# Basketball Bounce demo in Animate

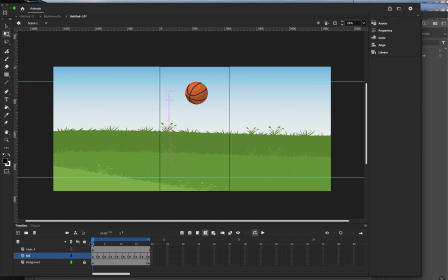It is stopped because that's how gravity works. When things go up, they stop for a second. So on the 2nd one, we're going to start showing that movement. So we're going to stretch it a little bit. Now, obviously in real life, it doesn't really stretch, but that's what animation does.
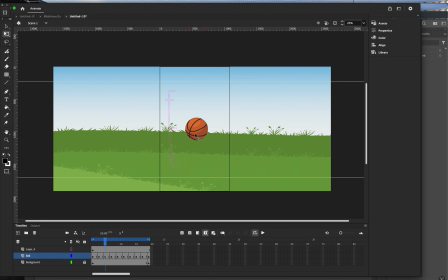Our eyes will feel that that movement is more impactful because of this. So now we get into that 5th frame, and it's really moving now. So the important part of this is keep the volume of the ball the same.
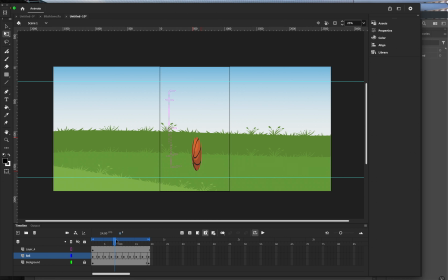So every little bit you stretch it one way, you got to squash it the other way so it looks like the same ball. That's going to be the hardest part of this lesson for you. And then we just go back up. It's going to, at its main impact on 9 and 11,
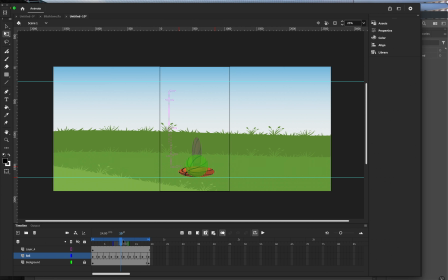It's hitting the ground, squashing, and then bouncing back up. It's going to spring back up into a little stretch, and then we're going to keep stretching it. When we're almost at the last frame, it's almost to its form, and then it stops in the air, being a normal ball again.
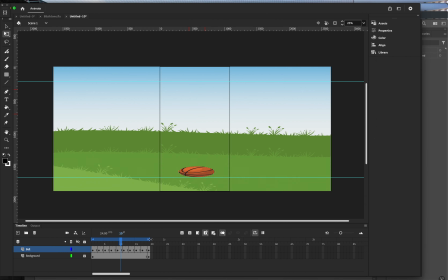A lot of animation is about exaggeration, so when you think about a ball being dribbled, it squashes when it hits the ground, emphasizing the impact. As it rebounds, it stretches back up, capturing the force and speed of the bounce. This technique makes the basketball's motion appear more fluid and energetic.
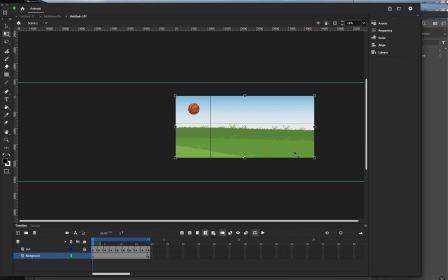Now let's use Animate's tools in order to create a background. So I'm going to take the background and move it all the way over to the right.
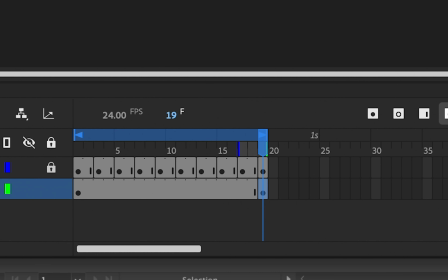And then on this last keyframe, I'm going to select it and then move it all the way over to the left.
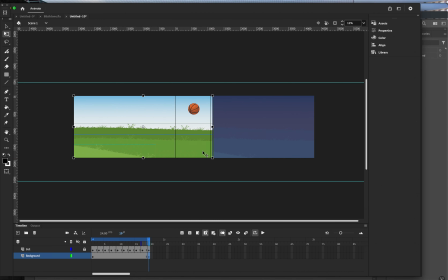And now, with them both selected in the timeline,
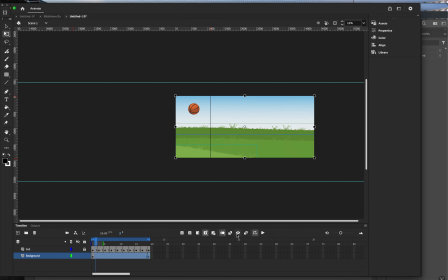I will go to this thing called Classic Tween. Now it will ask you to turn these into a symbol. We'll cover what a symbol is in a future classroom.
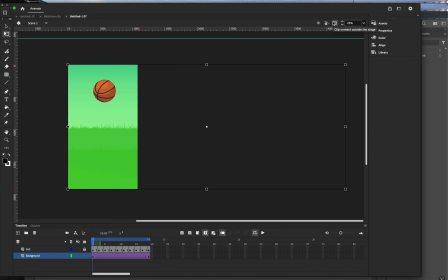The Classic Tween does all the math and all the stuff we did on the basketball to where it moves on its own. All right, this is looking pretty good, but there's a little problem we have.
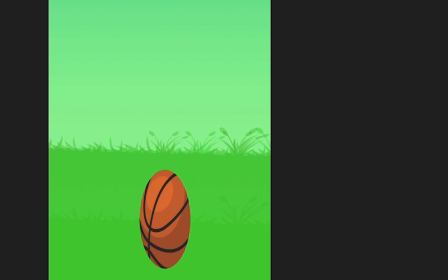See this little edge right here? When this background was created, I did not think about looping it.
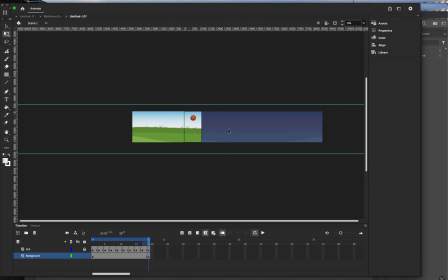We have to think outside of the box here, and we need to make this looped where it works from one side to the other. We're going to copy this one side, move it onto the other side, and then flip it horizontally.
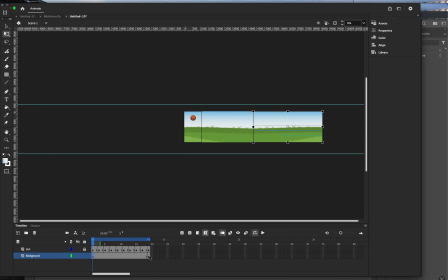You flip it horizontally, so one edge is going to end up on the other edge. And since it's animating in a loop, the other edge is going to loop on one. Therefore, you have one continuous look at it. And now all you have to do is redo the Classic Tween the same way we did before by moving the first frame all the way to the right and the last frame all the way to the left. And now you have one continuous loop. For one last embellishment, what we're going to do is add a little sound that I picked up off Adobe.
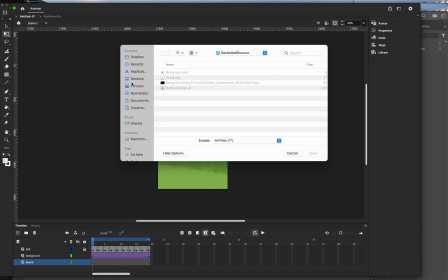And it's amazing what sound can do to give your animations a real kind of touch of reality.
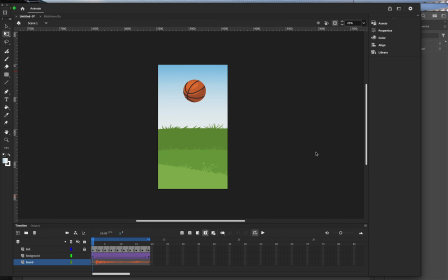So I'm just going to place this right in here, just going to import it right in and place it to the stage. And there you have it, a bouncing ball using ease in and out with squash and stretch and a little sound and a moving background.